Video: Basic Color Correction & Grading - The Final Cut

Hello and welcome to The Final Cut, the DIY show that shows you how to apply Hollywood techniques to your no-budget project using exclusively Final Cut Pro X, Motion 5, and GarageBand. I'm your host, Twisty Ceives, and today we're delving into some basic color correction / grading inside of Final Cut Pro X. The first thing you need to know about color correction and color grading is that they're actually two completely different things. Many people often confuse the two, and I'm here to clear that mother-level confusion up. Color correction is the overall process of cleaning up your image and improving the overall quality of your footage. So for instance, take this shot.
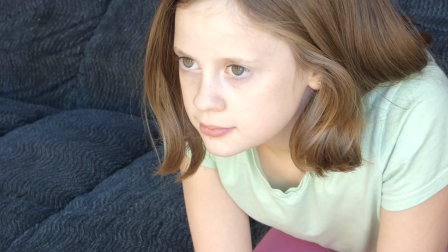101s
It doesn't look too bad, but if we go through with quick color correction, we have something that looks a little more like this, and already we can tell that this looks 10 times better. Color correction is just typically the process of creating a more smooth and even image, while color grading is entirely different. Color grading is where you actually begin to dial in that look. A great example of this would be our latest short film, Gone Home.
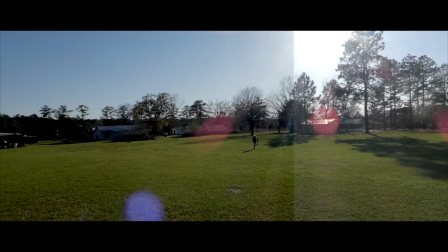122s
The original footage looks like this, then we gave it a basic color correction, and then we gave it that finished look with our final grade.
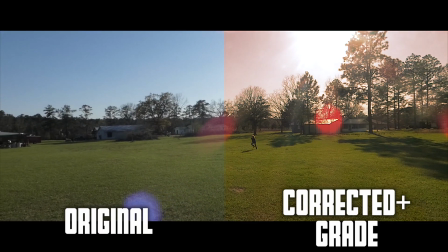128s
As you can clearly see, there's a very large difference between the original footage and the final look of the film. So just to recap, color correction is the basic process of cleaning up and improving the overall image quality of your footage, while color grading is the process of giving your film that final look, that final feel, that final cut. No, cut, it was a pun and you ruined it. Sorry. You ruined the pun. Oh, it's just... No. The second thing you need to know about color correction and color grading is that typically about 60% of your final look is determined by what you do in camera. So for instance, if you're going for a nice, smooth, even look, you're going to want to make sure that your exposure settings, your ISO, etc. aren't all jacked up on jacky things. You're also going to want to make sure that you're picking the right days to film. So for instance, if you're shooting day for night, you're going to want to make sure that you're shooting on a cloudy day rather than a sunny one, so it isn't like obvious that you try to fix everything in post. Because if that isn't the most annoying thing I've ever seen in a movie, then I don't know what it is. I don't know what is. Andrew? You do? No. Huh. Also, lighting is a big part of creating your finished look. So if you're shooting indoors, make sure that your lighting reflects the overall feel of your story. But with these things in mind, we can move forward with basic color correction inside Final Cut Pro X. After importing our footage into Final Cut Pro X,
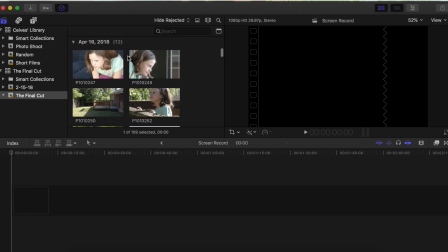209s
the first thing we're going to do is edit our overall scene together,
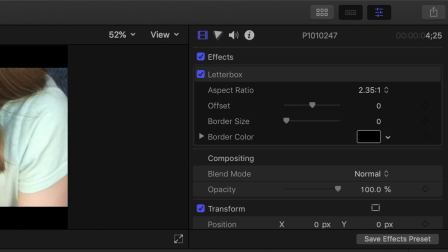213s
and then we can begin correcting each individual shot by going to our color inspector, which is right next to our video inspector.
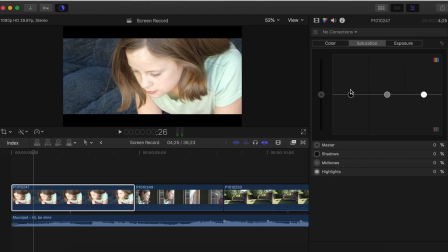220s
Right off the bat, you'll see that we already have some options for levels, which is honestly what I use for pretty much all of my basic color correction.
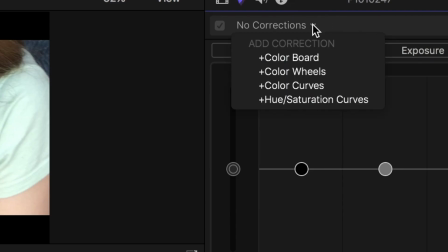229s
But if you go to where it says no corrections and click the drop-down menu, you'll see other options such as color wheels, color curves, and hue/saturation curves. Each of these things are going to do the same basic thing, it's just the method in which you're doing them is going to change, so it's kind of up to you.
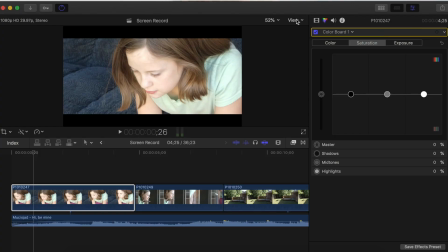247s
But jumping right in with levels, the first thing I'm going to do is go to my view options and click video scopes.
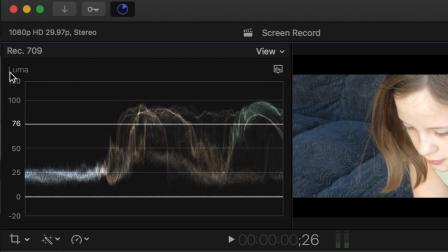253s
This is immediately going to open up a graph that shows me where my colors are on a spectrum.
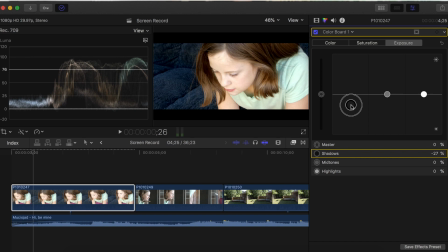258s
So, starting with my shadows, I'm going to begin dragging these down so I can bring a little more definition to my shot.
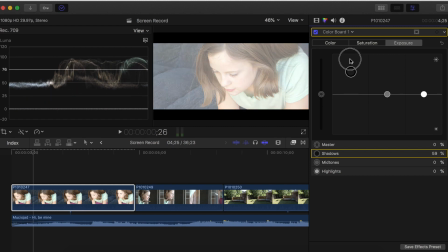264s
Doing the opposite by bringing these up is going to typically cause your footage to look gray and blown out. But by bringing them down, we're bringing an edge of detail that wasn't there before.
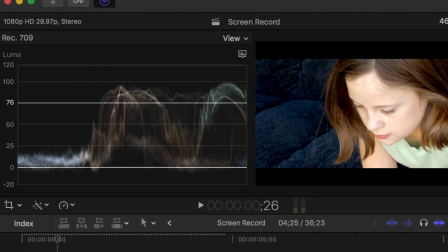276s
Also, if you look at our video scopes, you'll see that the bottom of the color spectrum has been brought down to 0. This is because the shadows of the image are now darker.
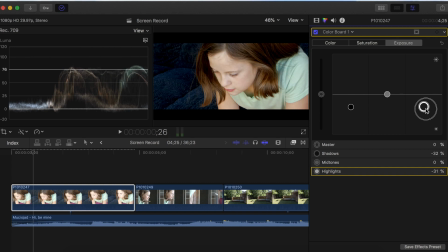285s
Then moving on to my highlights, I'm also going to bring these down a bit to under around 75. This is what I generally do when correcting my image because it typically helps to even out any overexposed areas. But honestly, it's all about what your footage is and what you're going for.
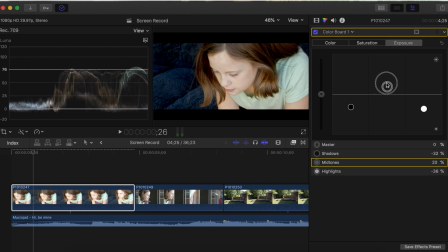302s
Then moving to my midtones, I'm going to bring these up a bit, and as you can see on our color spectrum, it kind of spreads the color around, and by looking at our image, you'll see that brought some of the life back into the shot.